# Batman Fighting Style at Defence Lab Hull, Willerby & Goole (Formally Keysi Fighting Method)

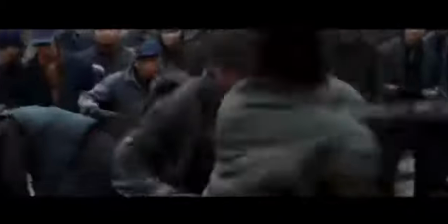498s
...it was really quite hard to have them all coming at him... ...so that he's having to work triple time to take care of them... ...as opposed to people standing, waiting to get up at the corner of their eye... ...coming in, taking their hit.
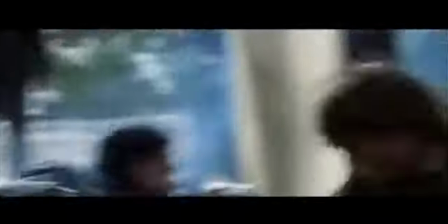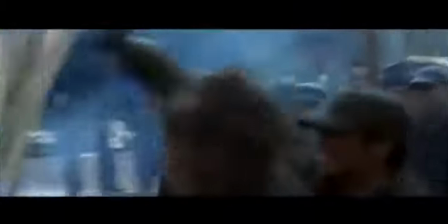519s
We found what helped that was to keep him moving. So by keeping him moving, people could drop in his wake...
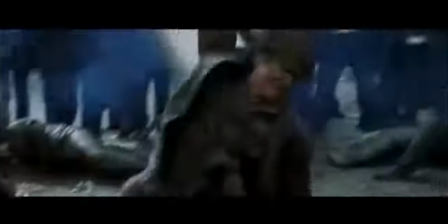524s
...and then come into him as well. Christian did the whole thing, actually. And Buster sort of did a few little inserts... ...but Christian did the whole fight. We spent a lot of time determining exactly how much of Batman to show...
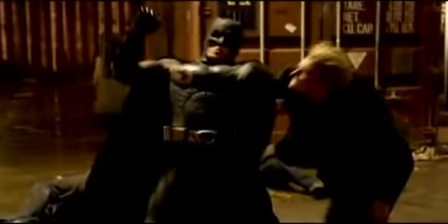544s
...how much of his fighting to show. And I had always looked to a representation of Batman...
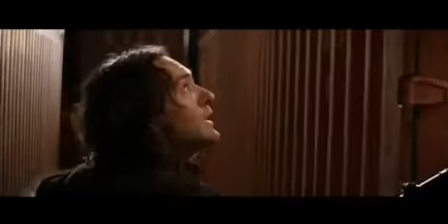552s
...that would be more from the criminal's point of view. You would see less of him. You would see him as more frightening. There would be more suspense as to what he was doing and where he was.
Where are you? Here.
And that meant showing less of him and cutting fight scenes very, very fast...
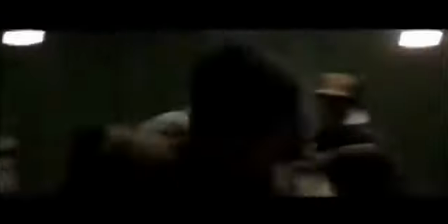568s
...so that Batman is seen as being blindingly quick and aggressive... ...and almost animal-like in the way he takes on the criminals.
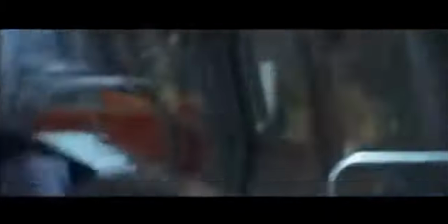579s You will never learn.
The monorail was the biggest challenge... ...because it was the finale. And we all want a big showdown.
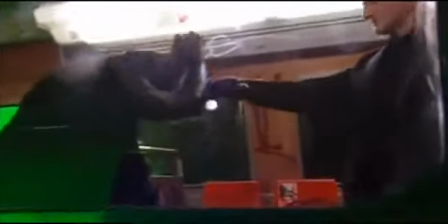592s
Batman is on equal terms now with Ducard. I think we feel that they are equal to each other.
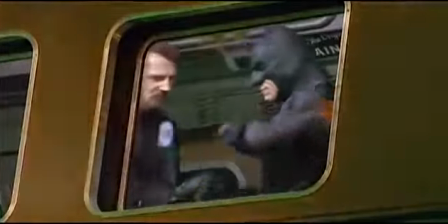599s
It was punch-for-punch, kick-for-kick... ...and that's what made it very intense and dynamic.
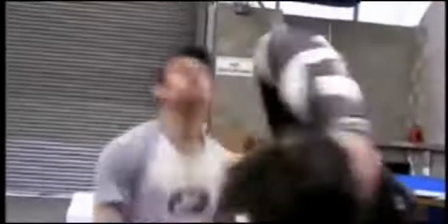606s
Now we can really focus on using the Casey style at the end... ...and it's worked out really strong.
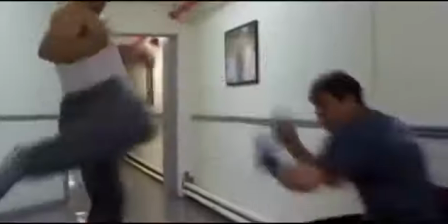614s
As a team, all of us, we all put that fight together... ...and that energy together.
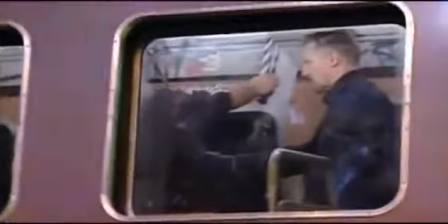620s Ah! Ah!
Liam and Christian were keen to be involved, to rehearse.
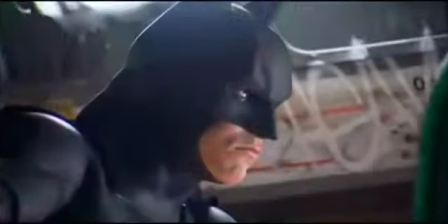629s
In fact, if they weren't doing anything, they'd actually call and say, Look, why don't we rehearse? Liam was a strong fighter. Casey's actually a fighting system where you use a lot of elbows and fists. And Liam's very tall. I think he's six foot four or six foot five. He's a tall guy. So he has to get very low in order to do the blows.
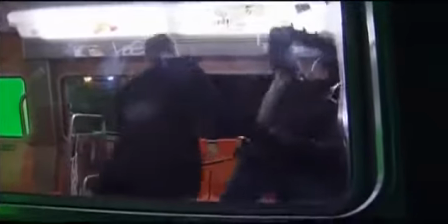650s Ready, and action.
We just wanted it to be as hard as possible. We wanted to show two men who are very highly trained... ...and very highly skilled, very motivated. When I saw the enjoyment out of when Liam had finished the sequence... ...and Christian, you could just see the glee in their face... ...when they'd finished that sequence, when they'd just done a 10, 15-move sequence.
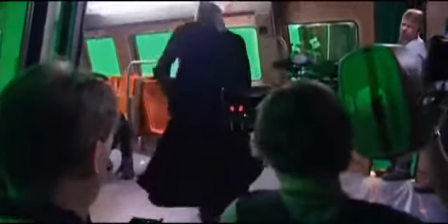672s
And that's the best.
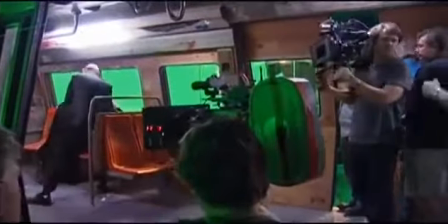677s Got it there? Right, sweetie. Hey, you guys all right? Yes.
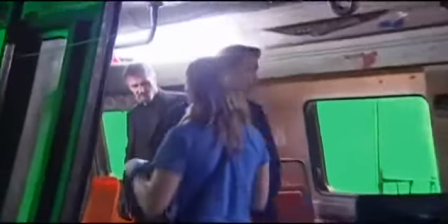682s
I was extraordinarily impressed with the speed and the degree of intensity that the actors were able to get into the action scenes by doing things themselves,
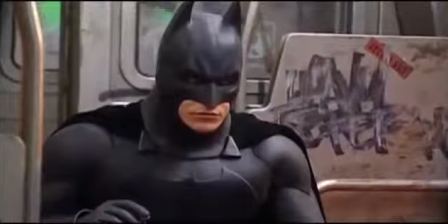693s
rather than having the stunt performers do things for them.
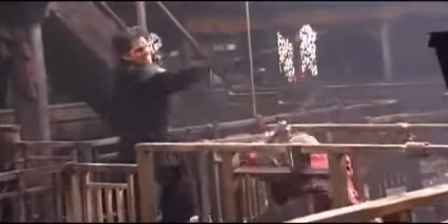698s
There's something in action and in fighting that is still very much performance.
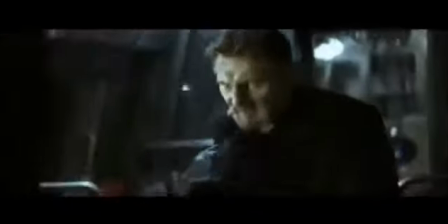704s
So as a director, I find it would be a great advantage ...to how actors like Liam, like Christian, are willing to just dive in...
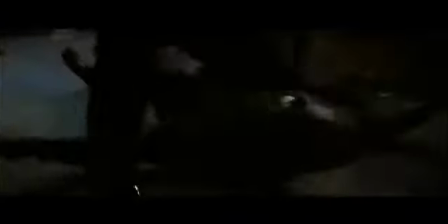711s
...and express the character's physicality, even in the most extreme situations.
You've never learned to blind your surroundings!
My biggest challenge was to make the KFM, the KC, work on screen.
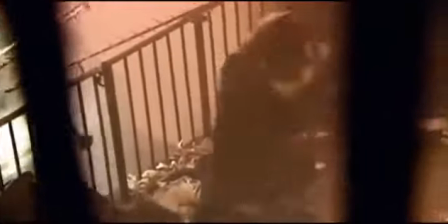725s
And hopefully it's new, creative. And that's what's good about the KFM.
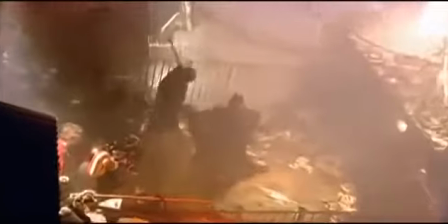730s
You can be creative with it. You can be very creative with it. ...which is kind of bizarre enough to get your attention and think, What the hell is he doing?
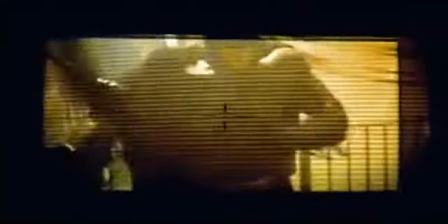741s
And then absolutely vicious enough, but also practical enough to believe him.